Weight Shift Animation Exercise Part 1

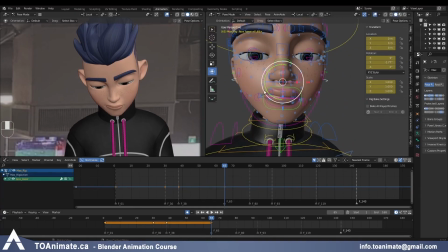(28:56)
And I do have a little bit of rotation happening here. I'm gonna make it more straight now because it's a more straight on view. I don't want the face to feel like it's tilted to one side.
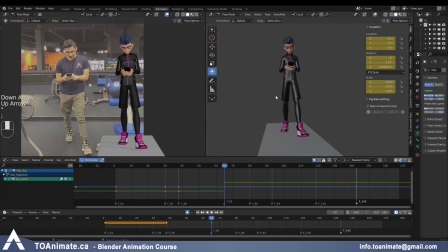Okay, and the wrist here is just slightly broken. It's not too bad. I feel like I could leave it, but maybe I'll push the hand more far away from the body
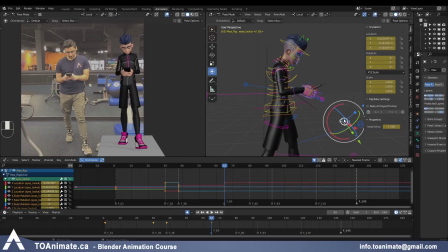(29:27)
to make that angle more relaxed. And push the eyes up more to look at the phone.
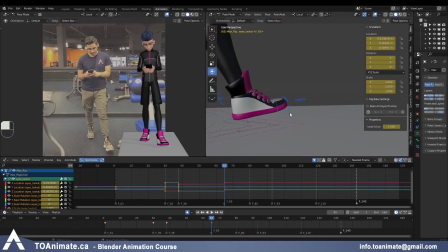(29:36)
And the very last thing I'll do is just lift these toes slightly so that I can have a little bit of overlap when the foot plants, and then the toes will plant maybe a frame or 2 after.
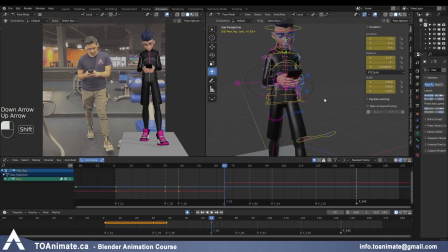(29:51)
And maybe add slightly more rotation here on the y-axis just for that extra little lean before he goes leaning back this way. So there's more sway on the body.
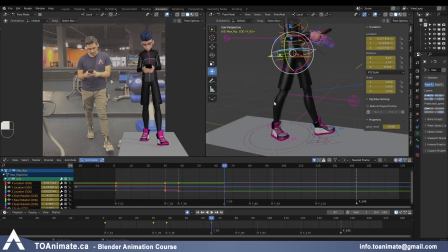(30:09)
And actually overall, flipping between these two poses, the biggest difference I'm noticing between the reference and Max is that Max is kind of staying in the same space. Even though he's moving forward, there isn't that much side to side compared to the reference.
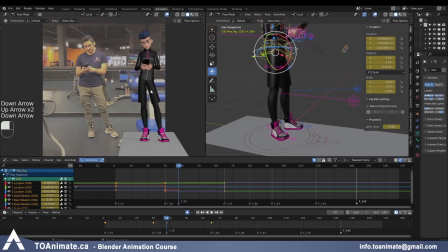(30:28)
Although we also need to take into account that the camera is moving in the reference, so you can see that on the exercise machines, they're also traveling.
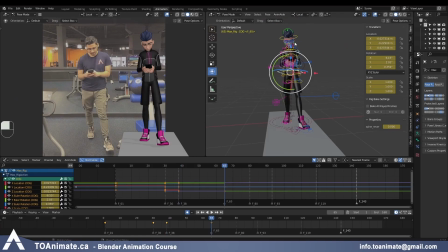(30:36)
But we do want to have some side to side change on Max. So I'll just grab global, grab the center of gravity and this foot, just push them to the right more. Okay, let's leave this pose the way it is for now and move on to the next one.
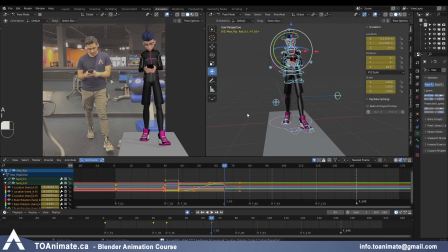(30:55)
So just press A, key it, and I see that I have some bezier happening here.
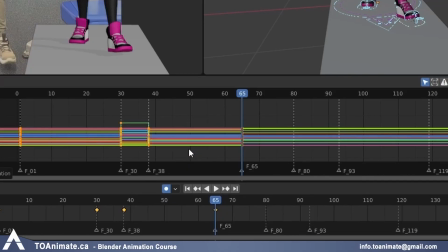(31:01)
So let me just quickly put constant there and go to frame 80 and key everything.
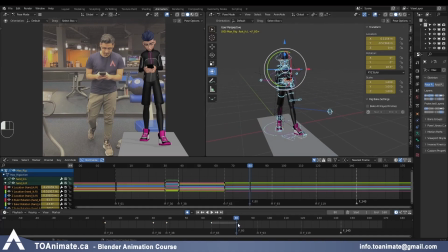(31:08)
So now we have keys on frame 80, and let's do the flipping again. So right away what I notice is there's a lot more weight on this right foot. The foot is fully planted on the ground as far as I can see. Yep.
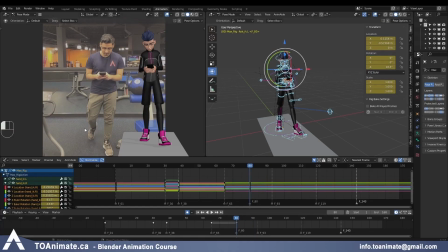(31:24)
The other foot is not off the ground yet, but it has pivoted around the toes, and on the next frame the foot is gonna be off the ground. And you can see the body around here is pretty high and then it drops down.
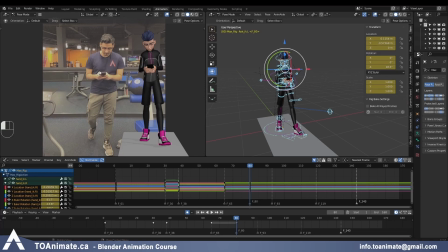(31:37)
So not only is it lower, but there's a little bit of a compression on the chest, with the chest being rotated forward but also to the right. The face is also tilted this way now, as you can see. And that's pretty much it. So let's work on those things. So first of all, this foot is staying where it is.
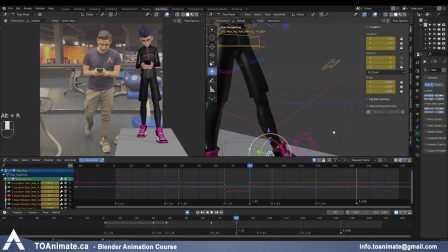(31:57)
It's just gonna be planted, so I'm gonna zero out any rotation. And at this point, the toes are also gonna be planted, so zero that out.
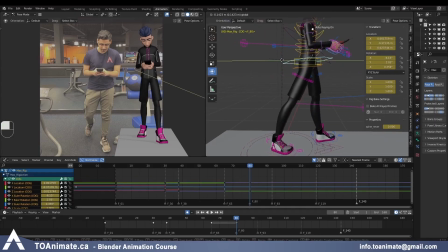(32:04)
Let's push the center of gravity forward and above the leg. And it is gonna be lower, but not this low. So I'm gonna bring it up some.
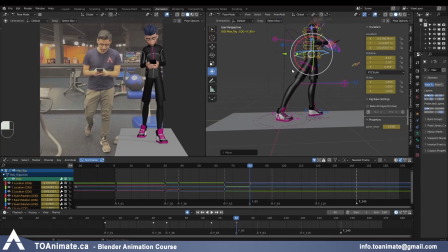(32:17)
Now this foot, obviously right now it's super stretched, but we're gonna be pivoting from the toe. So let's do that. So not only does it pivot up, it also sways sideways. So first it goes a little bit inwards and then it goes out.
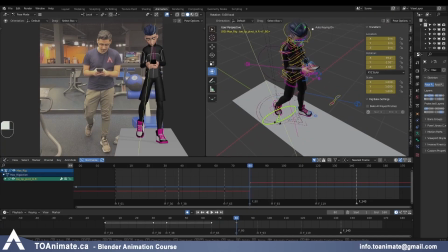(32:36)
So we want to do a little bit of this and a little bit of that.
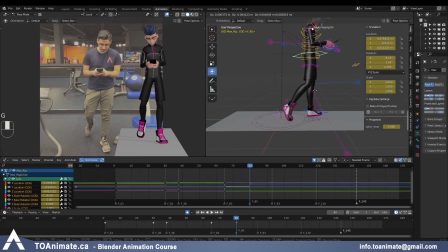(32:41)
We can push this a little bit more forward. And obviously now there's pretty much no weight on this leg, so the pelvis has to be carrying all the weight.
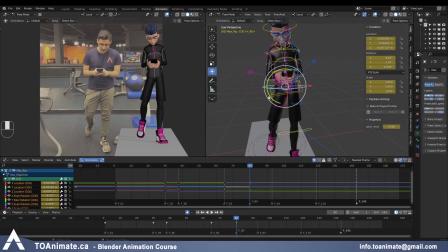(33:00)
Now we have the opposite lean on the upper body, so let's do that.
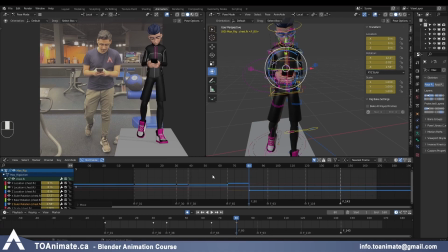(33:08)
So I'm just grabbing the key in my graph editor and moving it there, but you can also do it right here, it doesn't matter. Grabbing the head. In terms of the X rotation, it's pretty much the same, I would say.
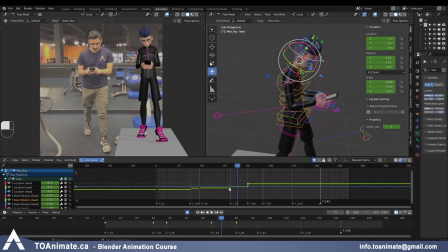(33:27)
Yeah, so you can see through here the head goes a little bit higher, but here it goes pretty much to the same X rotation as it was before. Because now the head is starting to lean this way,
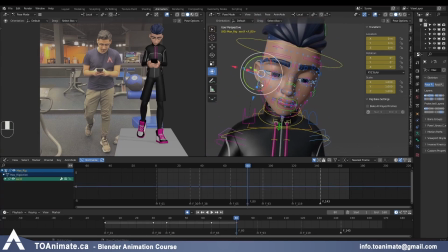(33:38)
I would like to actually switch the rotation on these controllers for the face to be leaning that way a little bit. And that's just more appealing, in my opinion.
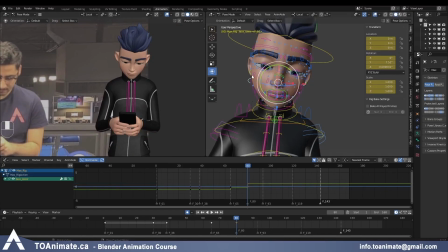(33:57)
So just these guys here, this one here, and this one. Just pushing that line of action through the head a little bit. Looking at the neck, it seems to be tilted sideways slightly,
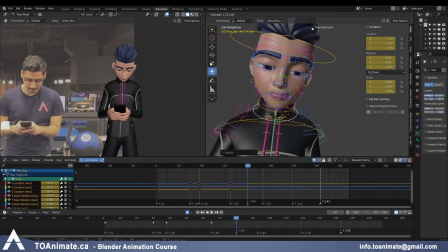(34:13)
and maybe a little bit more forward.
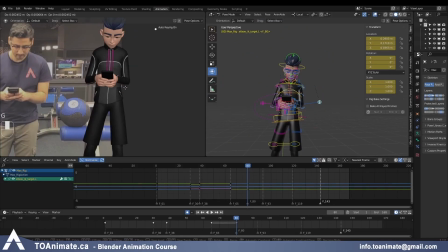(34:18)
I might want to move this elbow away from the body slightly and then move the other one closer, just to support that lean. The whole chest is also slowly collapsing forward,
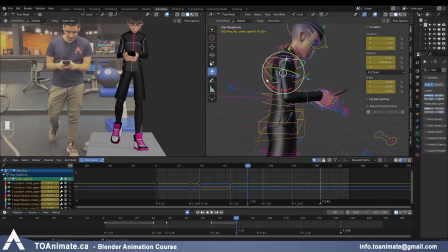(34:32)
and it continues doing so on the next frames, but I'm gonna start adding that. And maybe the weight can be even more over the screen right leg.
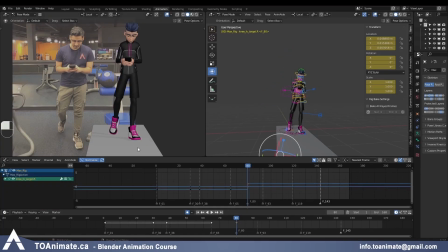(34:44)
And I'm noticing something I didn't do before.
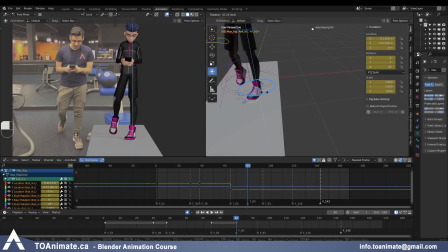(34:47)
In terms of the sideways rotation on this foot, maybe now it can be more inwards. which it has to match on these two frames, so I'm just pasting that.
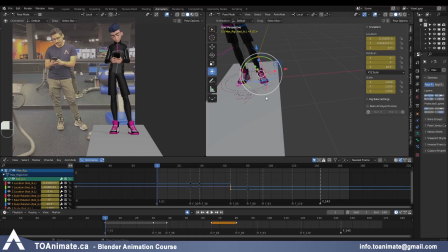(35:00)
And then here in this part of the animation, it could be more outwards.
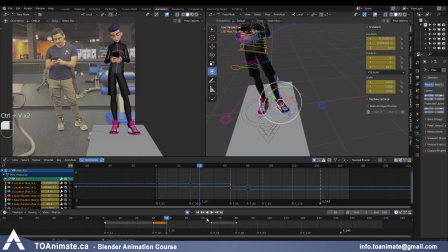(35:08)
And I'm just gonna paste it onto these other frames. Actually, it could also be farther away from the body, is what I'm thinking. So grabbing all that, pasting it.
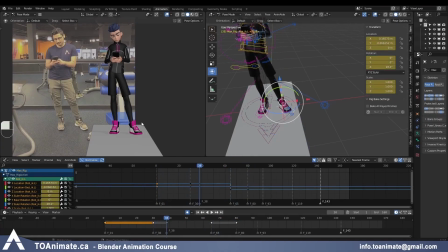(35:25)
And that adds a little bit more variety to the rotation. I don't want it to be the same. And sometimes you might not think of all of those little details right away, but as soon as you notice that, you can just go back and quickly add that, because it does look more interesting when there's change on several axes on all these parts of the body,
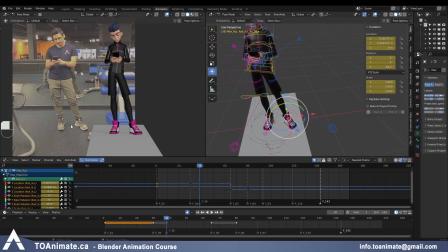(35:45)
especially seeing that in the reference video here as well.
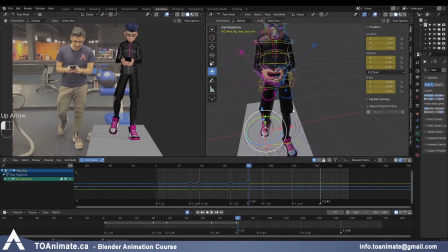(35:51)
And gotta be careful, I made an adjustment, and again I did it on the wrong frame. I'll just grab everything, shift it to frame 80 to make sure I grab all of the keys.
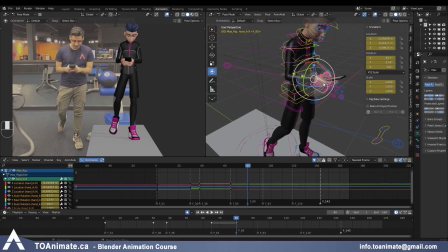(36:01)
It seems like the phone would be tilted even more forward at this point.
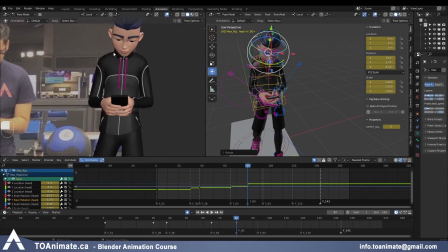(36:15)
And you always gotta make sure it looks like Max is looking at the phone. I'm also gonna make an overall adjustment on these strings later, because now that he's bent forward, they're going through the body, but I just wanna do that later.
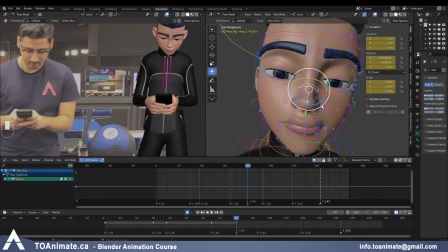(36:30)
I also have some rotation on the nose where I was swinging it this way. I'm just gonna Ctrl-C and Ctrl-Shift-V that, just to get the opposite, to work with that new line of action on the face.
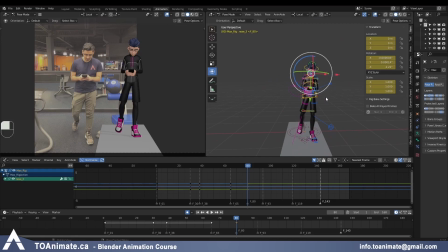(36:41)
Okay, I think for now we can leave this pose and continue working. So let's go to the next golden pose on frame 93. So all the weight is still on this foot, but it seems like it continued traveling to the right around here,
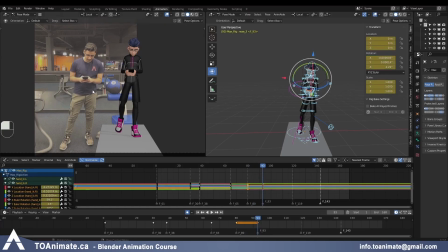(37:01)
and then it's starting to slowly travel to the left because the screen left foot is now planted on the ground, and you can see it's still banked on the side right here.